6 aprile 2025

This interpretation also explains many other details in the film.
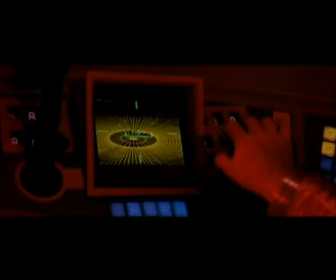In this moonbus landing sequence, the pilots observe a graphical display that imitates the explosion of realization that we will later see in the Stargate itself.
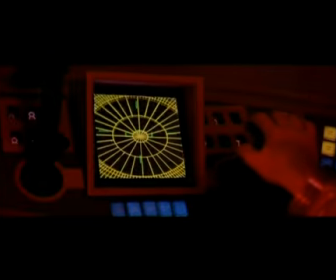And in the centre of the display, a 90-degree tilted monolith rectangle slides in and aligns in the centre, causing the whole display to flash. The shot then cuts to a guy watching the same display below a window, which might well represent us watching the movie.
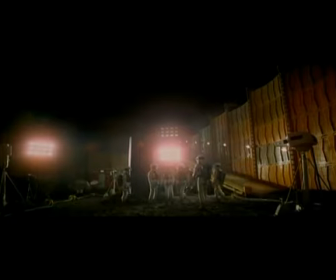Here in the excavation scene, the astronauts line up for a photo shoot as the photographer is seen tilting his camera 90 degrees between shots. Incidentally, Kubrick was a photographer too, in his early career,
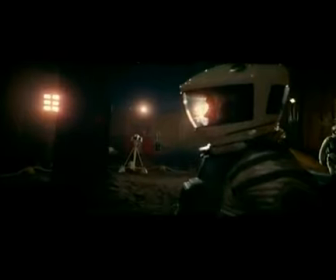and in this scene he personally took control of the handheld camera and encoded an incredibly subtle and clever clue.
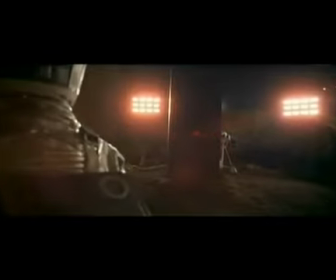He timed this shot so that a rectangular lens flare floats in and aligns with its own light source at the precise moment that the monolith gives off its ear-piercing signal.
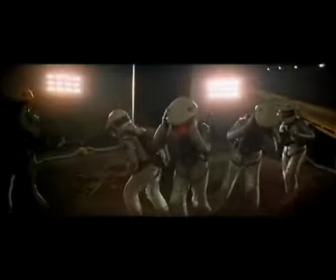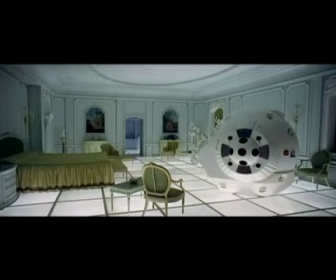Here's another excellent clue. In the mysterious bedroom at the end of the film, there is no doorway, no way out.
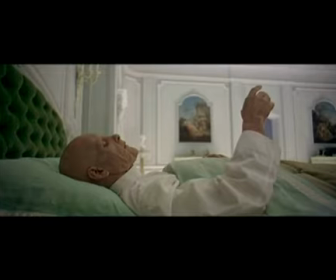The astronaut is trapped. But when he reaches out to the monolith, which is positioned like a doorway, the camera switches to a position outside the room itself.
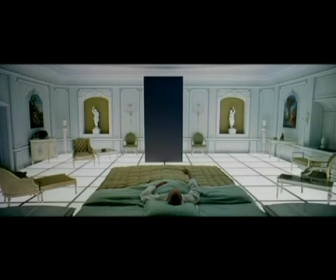This is the only shot in the whole film where the fourth wall is broken in this way.
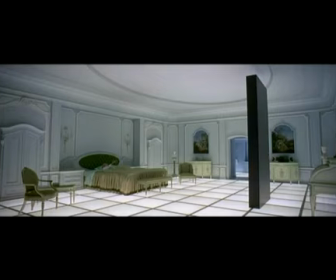Bowman's realization that the monolith is a cinema screen and his resulting awareness that he is in a movie allows him to exit the confines of the bedroom.
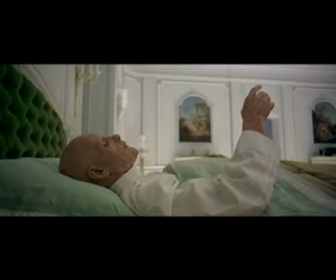TV and cinema screens show us the illusion of depth, but when we physically touch them,
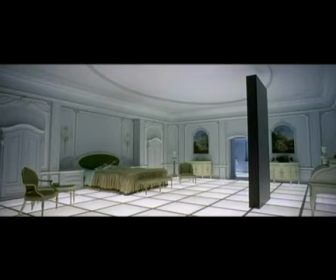like the apes and astronauts do, they are revealed to be flat, two-dimensional surfaces.
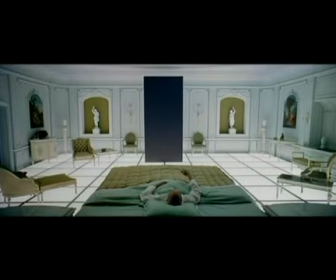So as Bowman reaches out in this shot, the monolith isn't 10 feet away, it's actually within his arm's reach.
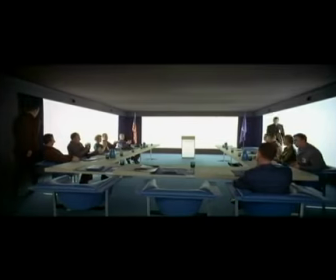In the briefing scene, the walls feature white monolith-shaped display screens flanked by curtains,
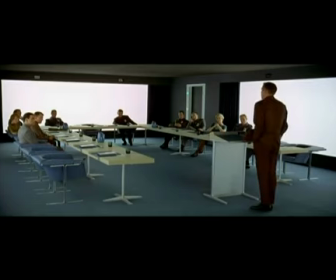just like cinema screens, and the room is entered and exited through a monolith doorway.
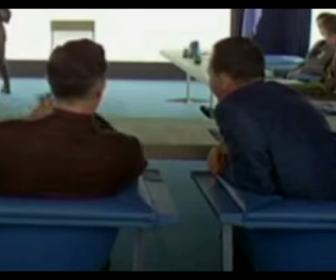Dr. Floyd and his colleague even gesture with their hands that we should rotate the monolith 90 degrees. The film also begins with a stretch of music played over a black screen, and after the credits have finished at the end of the film, the music carries on playing again over a plain black screen.
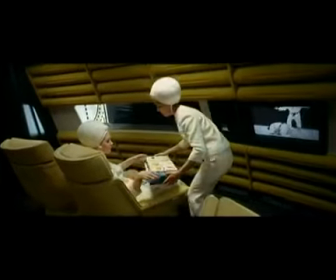And the film is full of many other visual hints. A floating rectangular dinner tray that imitates the floating monolith.
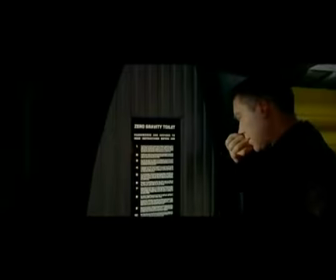A set of toilet instructions featured inside the monolith.
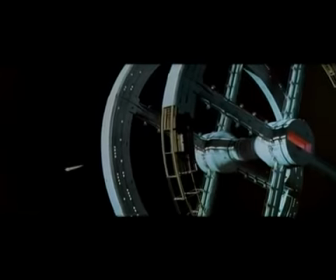Rotating pens and docking bays, and another pilot display that again shows a rotating monolith.
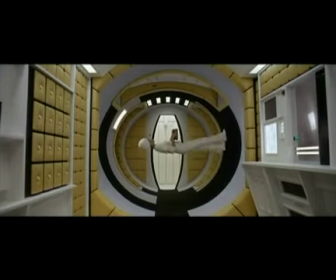The clues were staring at us all along. So there you have it, the monolith represents the film screen itself.
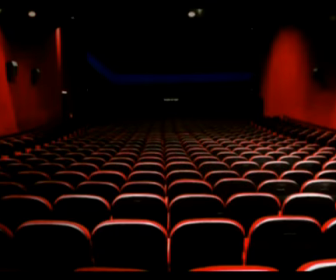Now over the years very few people have made an effort to debunk this interpretation, but those that have usually said that they don't think the monolith precisely fits the dimensions of the wide-frame cinema screen. My answer is that it doesn't have to. It's a metaphor, and metaphors are not exact reproductions.
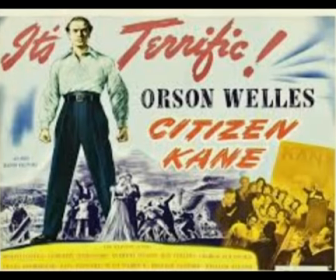For example, it's well known that the lead character in Citizen Kane represents media tycoon William Randolph Hearst,
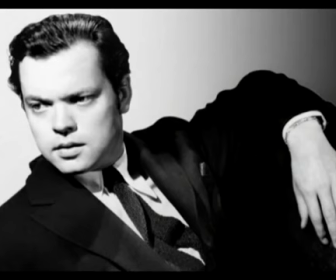even though Orson Welles doesn't physically look like him.
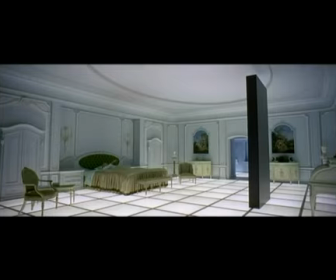However, the monolith dimensions are so close to that of the wide-frame Cinerama screen in which 2001 was shot that if there is a difference,
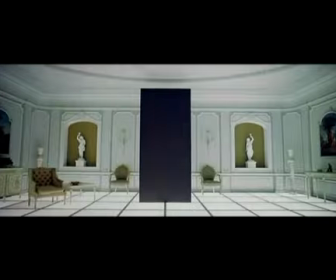it's not noticeable to the naked eye. The odds of this occurring accidentally are extremely remote.
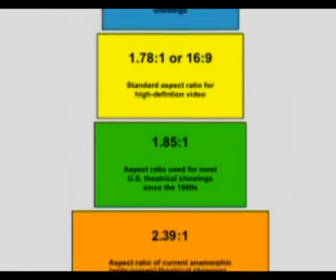2001 was also transferred to 35mm for a general release, a slightly different dimension to Cinerama,
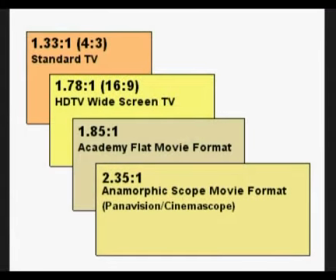and later again it was released in television broadcasts and on VHS and DVD formats. So it's impossible for the monolith to always match the display dimensions of whatever screen the film is being viewed on.